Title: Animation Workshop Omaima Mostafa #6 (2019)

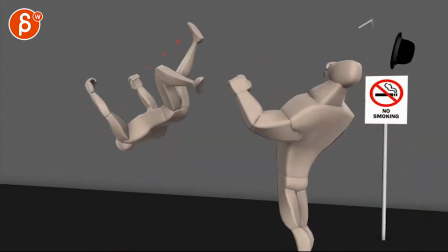this is your moment where you're too slow and even and then
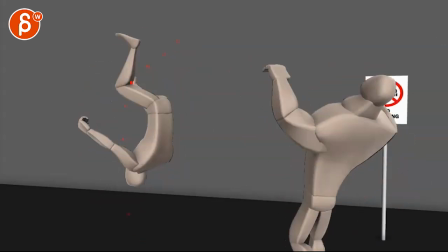bam you can see here the sudden pop and acceleration in that leg um
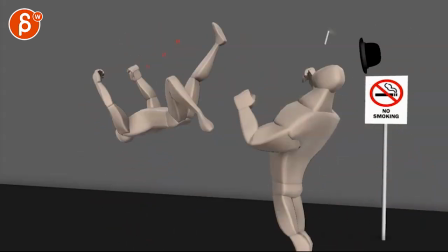and i think smoothing that out will help so speeding this section up a bit and
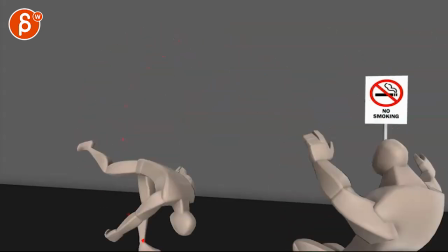smoothing out that transition i think will help there and the only thing
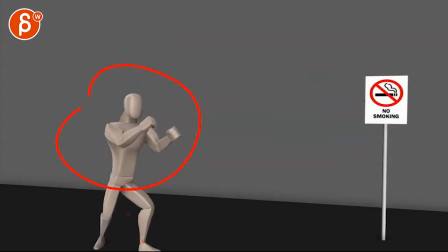about him is that it just kind of goes right into a very clean it's almost supposed to pose thing of here's a key here's a key or i was good just a couple more frames and you know where when this comes to a stop i mean the other thing is you come to
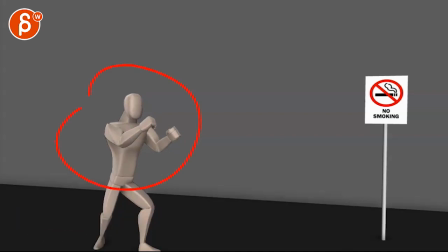stop on this frame then we have one two three four frames of nothing you know i mean you have either you cut out sooner but then we're still cutting
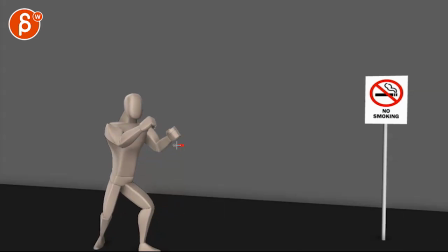on unresolved move i will probably just continue drag one arm a bit more and add a few more frames where the body comes down a bit that arm catches up this arm will go down just a few more offsets um but again he's just he's very performing a tangent there so i would
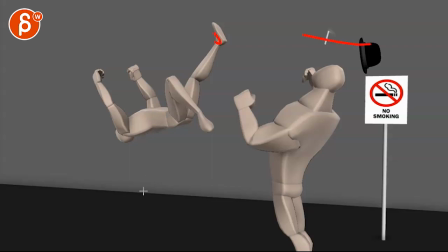tilt the whole camera down and i know you have this here so you might have to tilt up a bit but also globally move
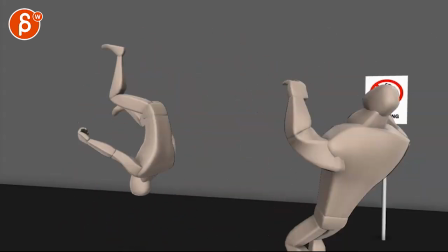away so they're a bit smaller in space,
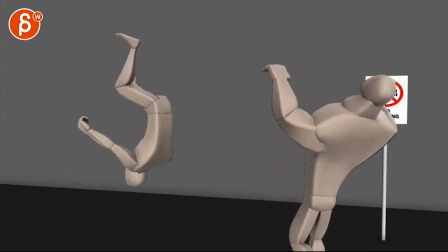in visual space, because I understand, like, this is good, not that much room. It just feels weirdly low here and at the beginning.
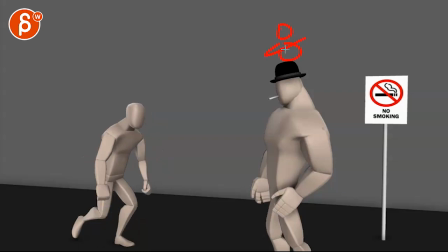And I think you'll be okay with, I would prefer a nicer composition in terms of, that's a hat, by the way, in the head, at the beginning.
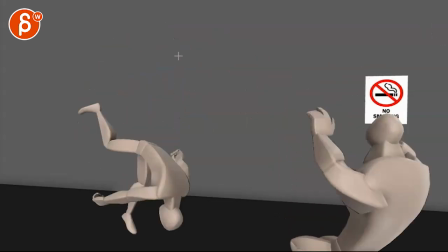And if at this point, you know, we're cutting off feet there, I think that's okay. i don't mind that and i think it'll be it's too short
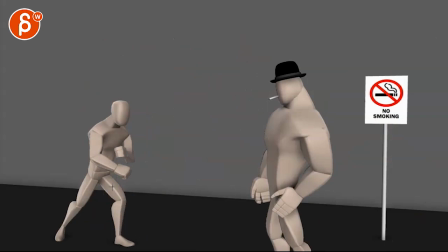too short and too quick to add a tilt up in the camera so i think i will personally just tilt down overall globally and also globally
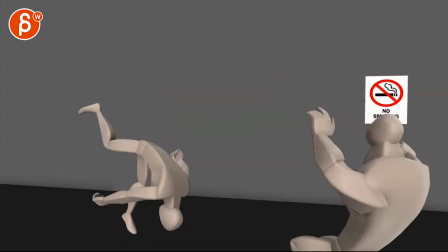move away from them maybe a little bit to fit all that stuff in and then
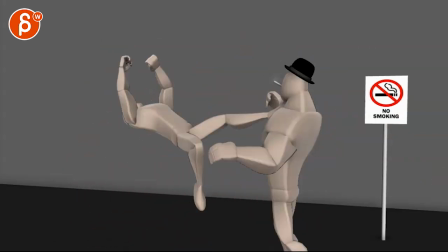you can decide what you want to do with this guy so it doesn't feel so still but it's already better with what's going on here
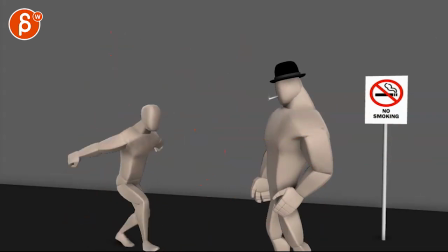yeah that's kind of that now there is the second shot oh
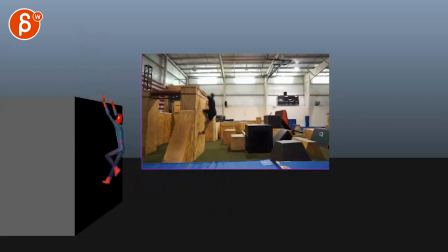weird whoa what's at the end here okay so you have this guy coming in so you're still working on this I made it similar to the reference and focus on exaggerating the line of action cool I do like how you lean back more it's
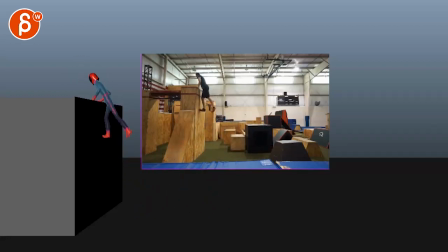cool I like your that leg back right there that move from here to here on this leg right going from here to that so that range feels too even that is like in your graph header feels like a very straight line so i
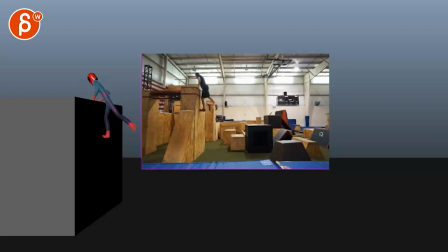would just go here and then wait a bit and then really move it up higher to give him that swing up and also don't forget you gotta watch out your spacing here so if I go back into following his ankle as everybody should tracking
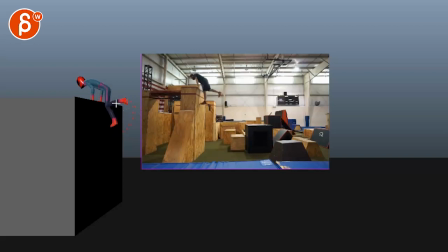frame by frame you can see how much it flattens here it's not hitting a wall per se because you have a little bit of an arc and he's in but visually at this right through
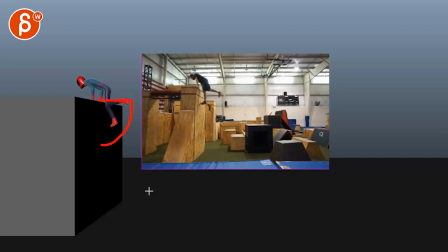there that leg basically just this in exaggerated form so I'll just kind of work on that arc a bit more on that leg that's cool I like your timing of your arms there boom but I would offset
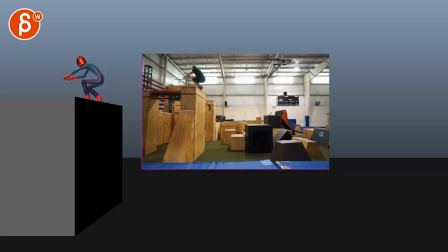them a bit more even though it's part of the reference I would just give this a bit more offset feels like you have a one frame it's not quite
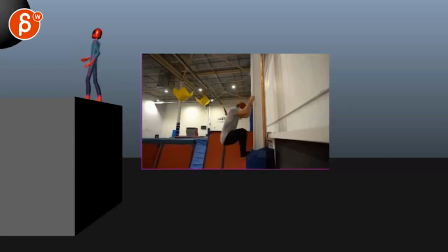enough but I like your You're swinging, drag on your arms. But I kind of like how far back this guy goes. And you can see the offset in this arm too. So potentially just kind of pushing that swing back a bit more.
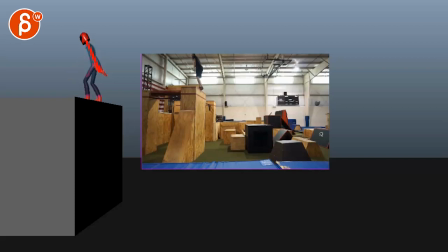But definitely offset from my symmetry on your arms. They're a bit too similar in Twins. And then I will wait to see the ending there. And that's kind of it.